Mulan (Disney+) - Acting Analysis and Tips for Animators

Welcome back to another acting analysis and tips for animators and today I'm going to take a look at the Disney Plus movie Mulan. I'll be covering five sequences but before I do hi my name is JD and if you're new to this channel I do acting analysis clips like these I do rig reviews I do product reviews I do animation news I do lectures and I post my feedback I do all kinds of things so feel free to browse around my channel and if you like anything you can also subscribe if you want so you don't miss any of my uploads but now let's continue let's go straight to the first sequence.
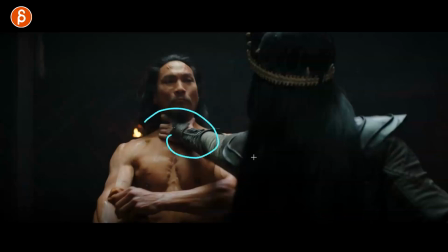First up we have this sequence and I thought this was an interesting moment to change up your lip sync. So imagine you have two characters, right? You got character one, character two, they're talking, but the whole thing is done through this.
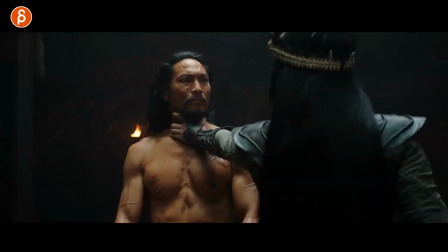Now I know squeezing your throat is going to change the vocal performance of this character or you know whatever character that you have, but I thought this is cool.
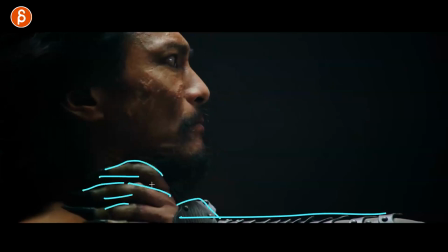I like this that we just kind of see this cool costume design as well and then you can do something where as the character talks again this would
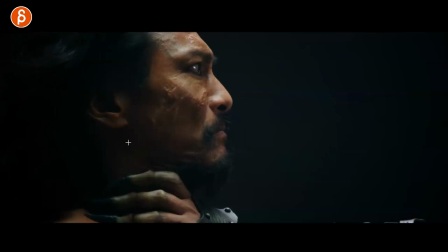seem that this character is in trouble but then you can have potentially a reaction where the character starts smiling or leans in you would think that it would kind of go back and try to free themselves but maybe they are so powerful that they would lower the head you mean
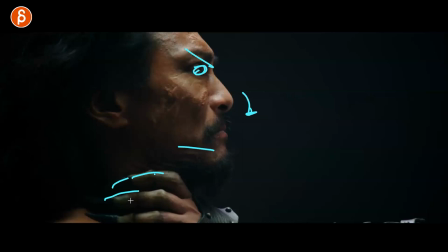everything's a bit more and then lean forward you can see a tight grip there so it's a bit of a grip but not the choking so that the
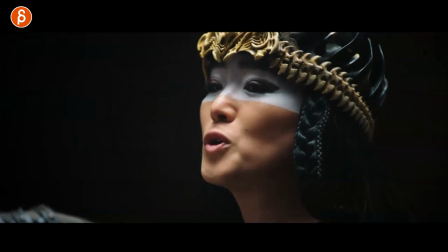character can't talk and this sequence here continues with them talking and he does
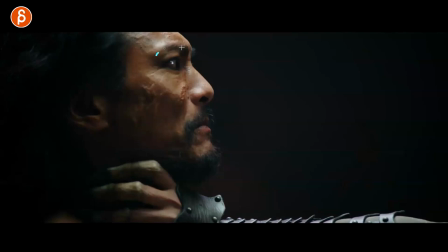kind of have this a slight smile and you can see how the lids here they kind of tighten watch this goes in nice and subtle a bit of a widening here as well a lot of little subtle stuff there lowers the head and then starts talking and it's cool because again even here you have a little bit of movement there it almost seems like he's pushing in so i think that could be
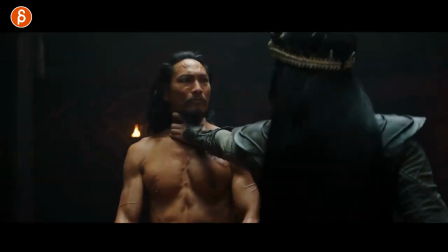interesting and it doesn't have to be obviously something like this it could also be well i don't know right now nothing actually comes to mind but it could be something
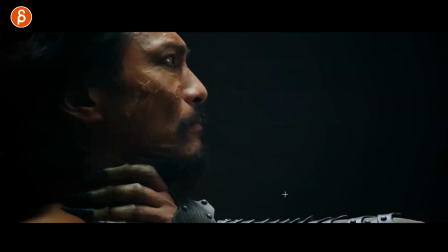where you traditionally have one or two characters talking but one character is doing something to a character without really interfering with the audio quality so it doesn't really change you know the performance that you want it to do but i think that just adds an extra neat element and for the character
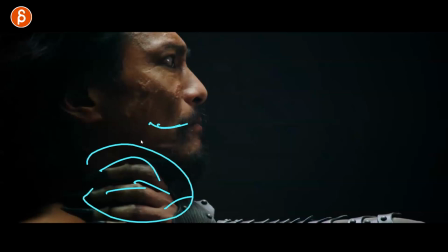then to behave with a smile this on your throat and smiling would be different and then moving forward towards the thread that does this would also add some interesting character stuff on top of delivering the lip sync second sequence is this as Mulan comes in and you can
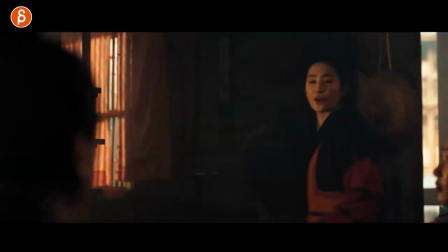see she's super busy right she comes in opens the door and talks and this is all about secondary action and just business stuff that a character is doing so
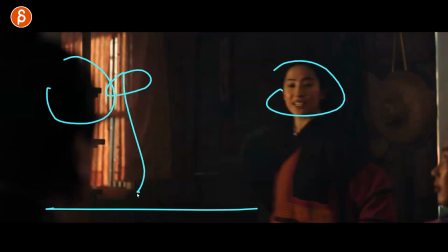it's not a character in an empty scene talking either to no one or another character in an empty scene what I like about this is that you can use the sets
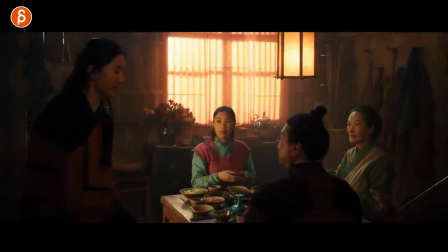and the props for contrast so watch this she comes in she's busy she walks around she talks to all of these while
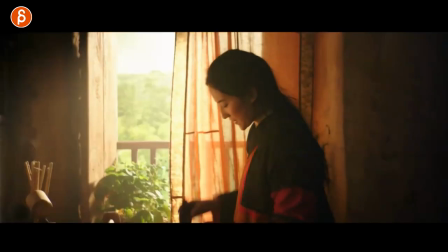walking she's busy she goes around they're doing their thing you know as for contrast they're very calm they're just sitting there doing not much except some handing over things she grabs this and busy busy busy busy you can see this busy busy busy not busy at all they realize you gotta tell them something you can see in the back here busy busy busy busy busy and then they say okay listen she knows something's gonna happen and
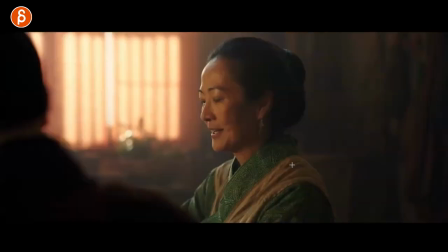already we found the matchmaker and even then here look at that still busy still busy and because of that constant movement that constant
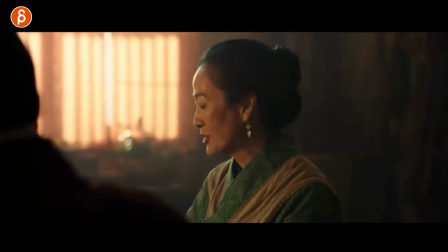busyness when she does this ready and matchmaker you can read that in the lips and then she goes oh it just adds extra weight because if she's just standing around and doing nothing sure you could do something where the shoulders would slump the face expression would change all of that would also help with contrast and noticing that wheels are turning or she's shocked or something has changed in a thought process and state of mind but here you can do all
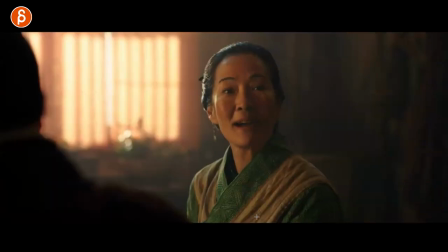this through all of that you can show busy happy all of that stuff and then realize oh this is not something i want to bam
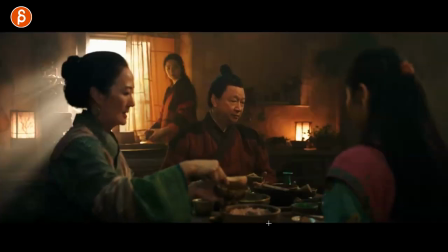stop and hold and they continue and then here's the contrast she is locked now nothing's happening shocked oh no and then they continue with their business as if nothing happened as if it wasn't a big deal to
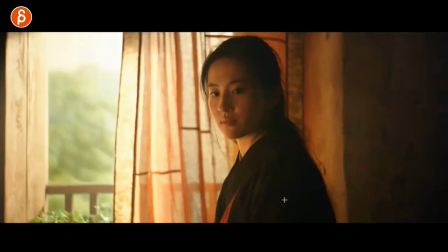her okay let's let's eat and it's going to be okay so that's what i always
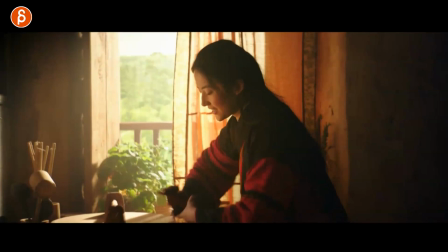like when that's what i always recommend to my students maybe put your characters into a scene to a set and then use props because then you can use that especially secondary action for contrast in order to to showcase that something has changed and you can do that by stopping doing you know with
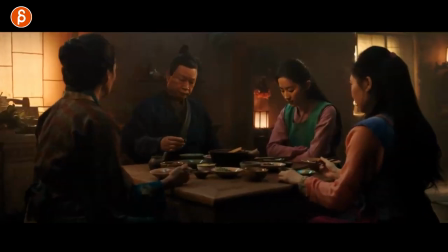whatever business that the character was doing here just like here speaking of contrast here something else as they discuss things and she wants to say something you can see the reaction
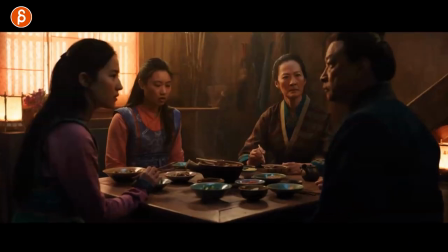of her father and and there's something where i mean this would be a pain to animate every single thing but i like
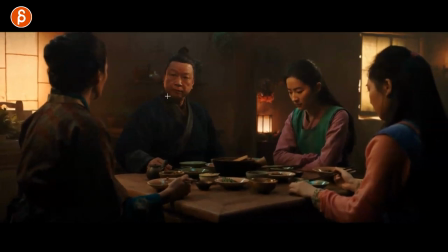this i like that you have a moment where they're talking and this would be a cool setup two for four character where you don't really have to do any lip sync or maybe they're just listening but it gives you a bit more framing maybe it really frames them and boxes them in or
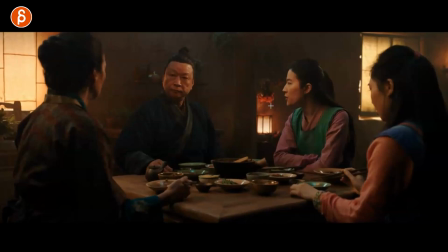you can have any type of reaction with head turns but i like that setup and then you can see as she's trying to say something in a nicely lip contrasty profile here you have they pam and you have this is moving that's moving obviously they are reacting but if all little pieces moving
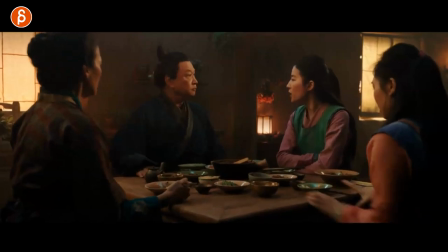and there could be something where as he does this you can see the pause
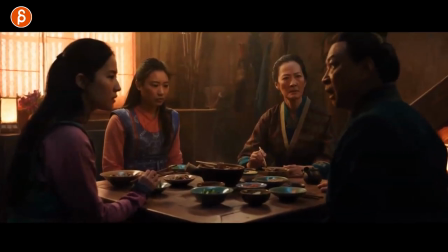long pause and then they start talking and also you can see that reaction as he starts talking here
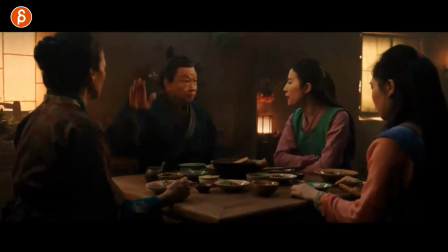but this is something you could potentially stylize and go even further when you want this to be serious but maybe
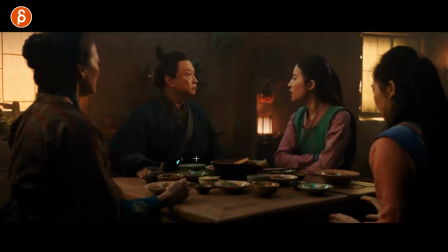still with some contrast and maybe a contrast but some funny elements where maybe some of these just keep turning turning turning turning turning until maybe he will put another hand on it to really stop it i mean you can you can exaggerate you can escalate that whole situation and do more with it
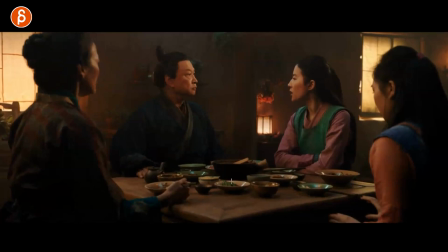but this is again why i like props you can do something where this could be with more pieces less pieces stuff that falls you could have maybe even in the background little a bird in a cage that would stop and do something there's something
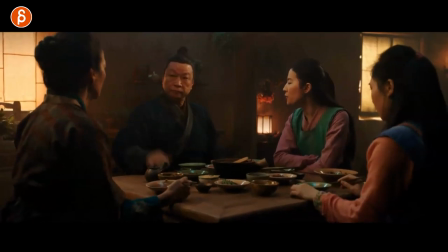where this character action this ah this high contrast
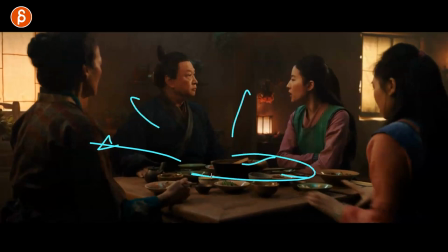moment could affect all kinds of things around in the set with the props and then you can push that to a bit more comedy
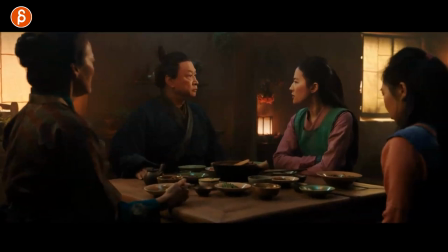to make this a bit less serious or make this more serious and so on and so on but i always kind of like that moment with the props next
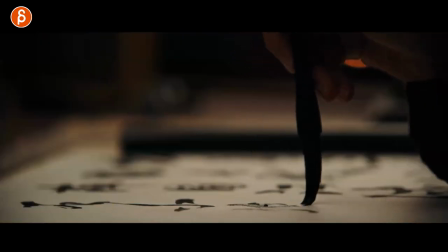up we have something where it just every little move counts so if you have your character walk watch this she's ready to talk to him and
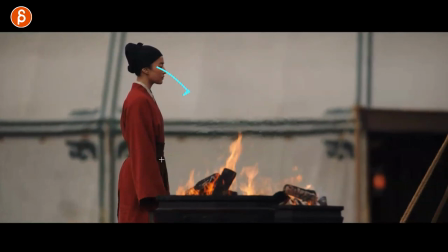then she does the stop and a bit of a looking down she's contemplating she's waiting hmm should i do this i'm gonna do this and this is
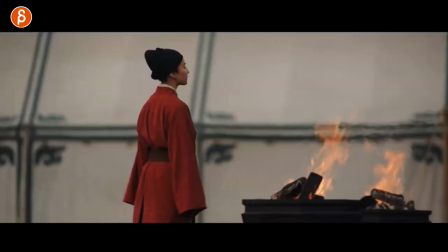for anything that you do in your shot that's what i tell my students all the time any type of move any type of pause any type of look
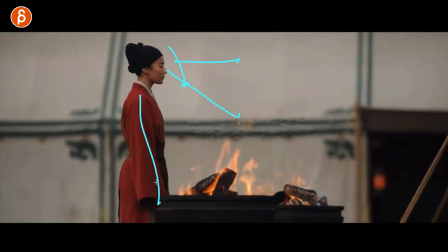is the gaze down is it up is the head down or not does the character stop or not all of that tells us something so
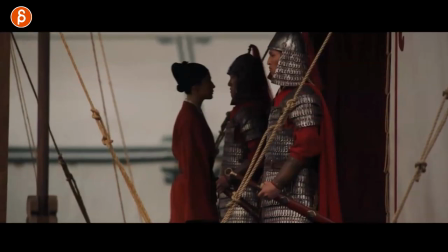as we continue she has that pause goes in and then the other part is this how she enters comes in like this that
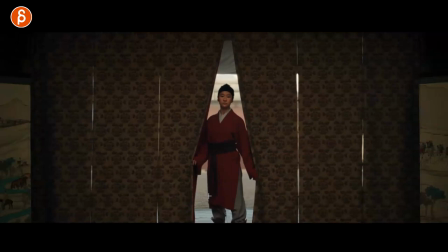to me is very quiet it's very potentially respectful depending on what's going on in the scene and who she's meeting but it's not a thing of hey and this whole thing flies around so look at your entrance if you have a character enter a scene this could be through a door this could be a curtain this could
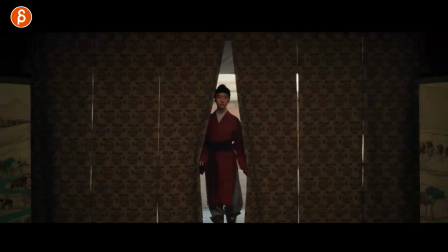be i don't know whatever you have there think about well what's the speed of the entrance you can see how she's kind of turning putting her leg forward she's turning with her body to go through that she doesn't want to move too much i mean it's a lot of respect towards this character so
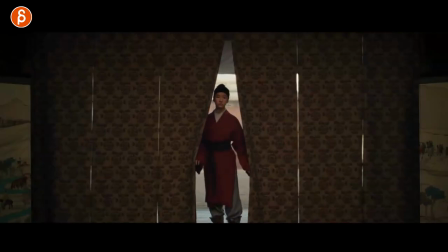think about that how is your character entering the scene and how is that telling us something about this character also like this has nothing